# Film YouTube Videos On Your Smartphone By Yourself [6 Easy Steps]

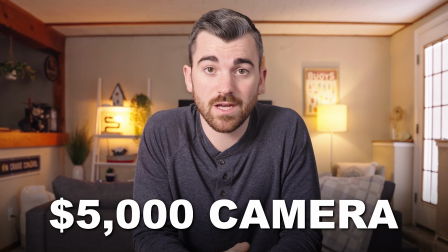[0:00]
This was shot on a $5,000 camera setup. And this was shot on my iPhone.
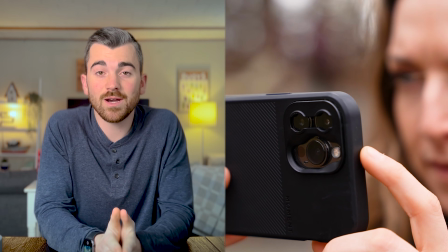[0:04]
And that's gonna be the focus of today's video, maximizing the quality of the camera you always have in your pocket.
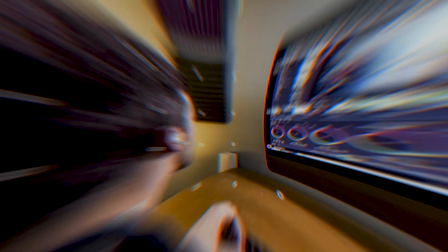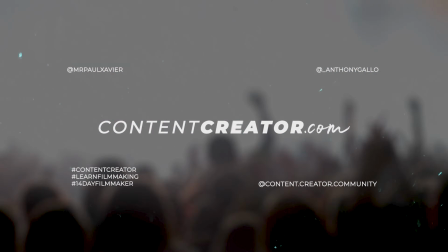So my house is getting renovated right now and everything is a complete mess.
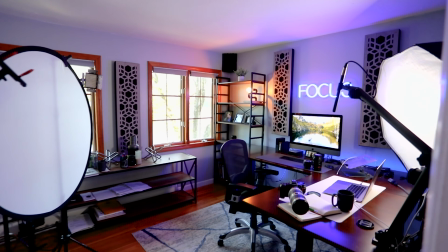[0:27]
This is my office where I normally have everything set up, ready to go, very streamlined content creation process. But ever since the rehab, I've actually been living downstairs in this little in-law suite. It's just a 1-bedroom apartment that I have. And for a while, I kind of let it restrict my creativity. I didn't create much content, but that ends today with this YouTube video where I show you guys how to film anywhere, no matter what gear you have, and still get great content. I have a 6-step process that anyone can follow, so take out a pen and a piece of paper because step number 1 is pick your scene. Now, picking your scene might sound insignificant, but it's really, really important. And it's one of the most common things that I see amateur content creators forget to focus on. It can also be overwhelming sometimes because in a given space, there's probably 100 to 200 different ways to film it.
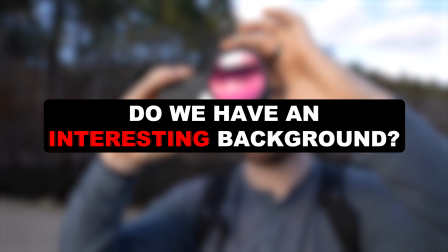[1:13]
But to boil things down, I look at just 2 factors. Do we have an interesting background and do we have depth in our scene? When it comes to the interesting background, I usually look for just a few things.
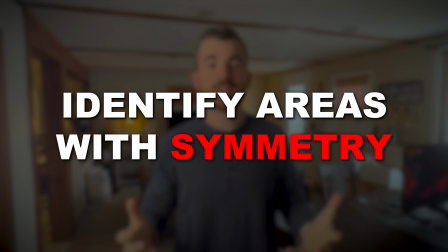[1:23]
Up first, I like identifying areas with symmetry because that can kind of balance the image and make it easier for the viewer to focus on.
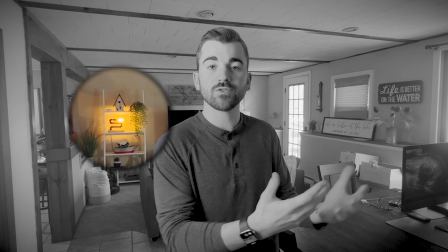[1:30]
After that, I look for interesting elements of practical light.
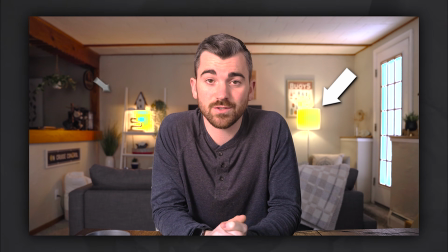[1:34]
That's why in the beginning of this video, I had the scene in the background with 2 practical light sources almost perfectly symmetrical with one another. And then finally, when it comes to depth, it's actually really simple. You just want to increase the amount of space between the subject and the background. You want your content to be like onions. You want it to have layers.
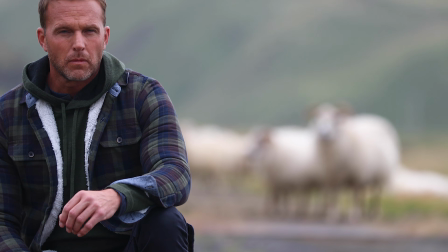[1:52]
And when you have a very distinct foreground and a very distinct background, it's going to make your videos look more immersive. So when we consider the room that I'm in right now, my go-to spot for creating content is placing myself kind of in this front area of the room, filming that way because it increases the space between myself, the subject, and the background.
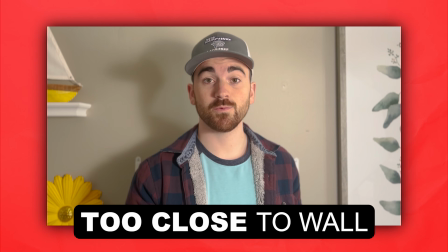[2:11]
The worst thing that you can do when it comes to picking your scene is taking your subject and putting them right up against a wall that's
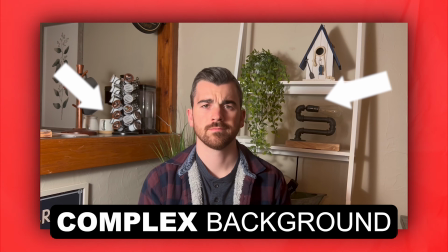[2:17]
either completely blank and boring or just way too complex with things that make the scene look disorganized.
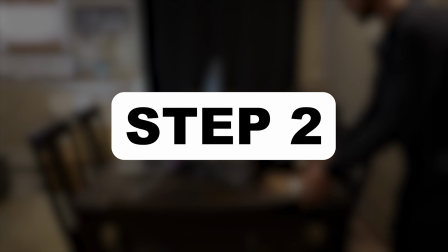[2:23]
Now, step number 2 is really simple. It's to clean your scene. As straightforward as it is, you'd be amazed how many people have terribly disorganized scenes and it kills what could be an amazing shot.
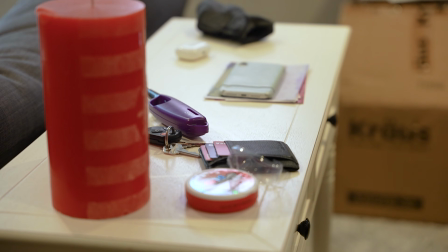[2:34]
Prior to filming this video, I had tons of junk down here from all throughout my house.
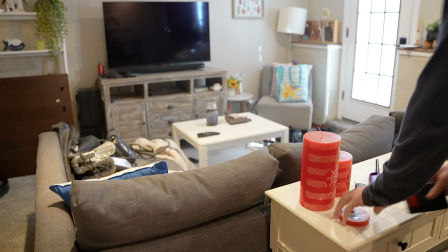[2:38]
I tried to take as much of it as I could and just hide it in other rooms while I filmed this video, simply because I knew it would improve every scene that I shot by a ton. Okay, so you've picked your scene, you've cleaned your scene. Step number 3 is your composition. Now, composition is essentially how you fill the frame of your camera. What do you include and what do you not include? Now, this ties back into step 1 because picking your scene is all about composition.
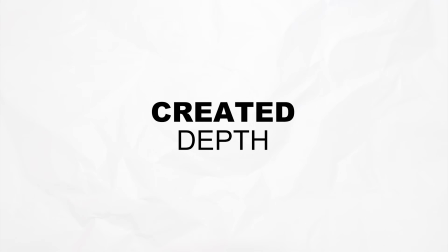[3:03]
Do we have an interesting background? Have we created depth in the scene by separating our subject from the background? But it goes beyond just that. And here are a couple quick tips that can really improve your content.
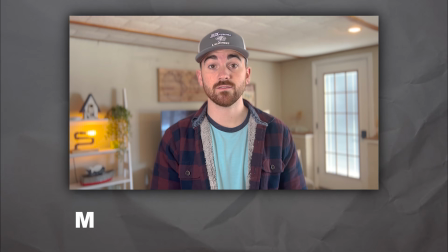[3:13]
You really want to make sure that you fill the frame as best as you can. This basically means to have your subject take up a majority of the frame.
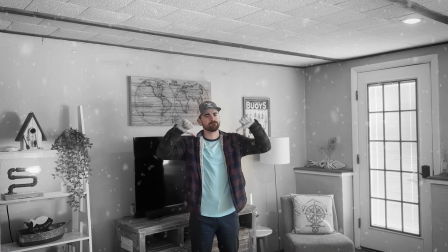[3:21]
You don't want them floating out in the middle of nowhere, surrounded by all this empty space.
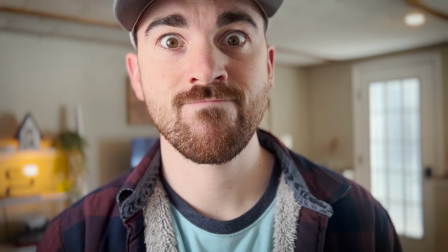[3:25]
On the flip side, you also don't want them super up close to the camera and just taking up all the space.
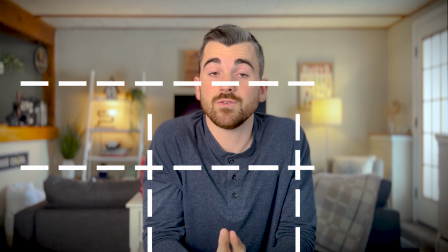[3:30]
But a good rule of thumb is to divide your frame into thirds, both vertically and horizontally.
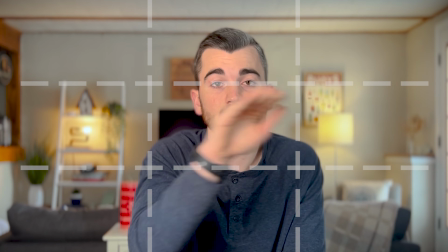[3:35]
If you can line the eyes of your subject with that top horizontal line, you usually know they're in a good spot.
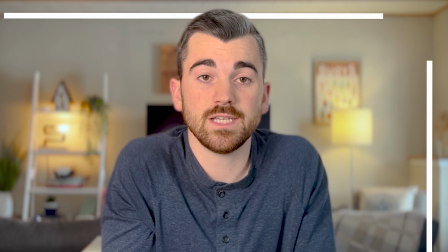[3:42]
After that, you want to make sure the physical lines in your scene are straight up and down and straight side to side. Now, this can really throw people off, but look at the lines in the scene around me.
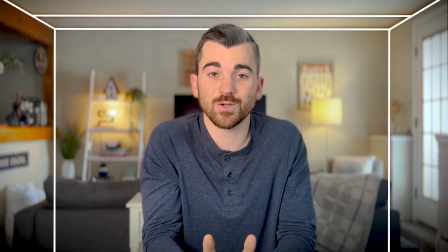[3:52]
All of them are almost perfectly straight up and down or side to side, and it took me a minute to really fine-tune the camera to make sure that's how the scene looked. There's one bookshelf in the back that is just naturally slanted and it drives me crazy because it just stands out in the scene to me.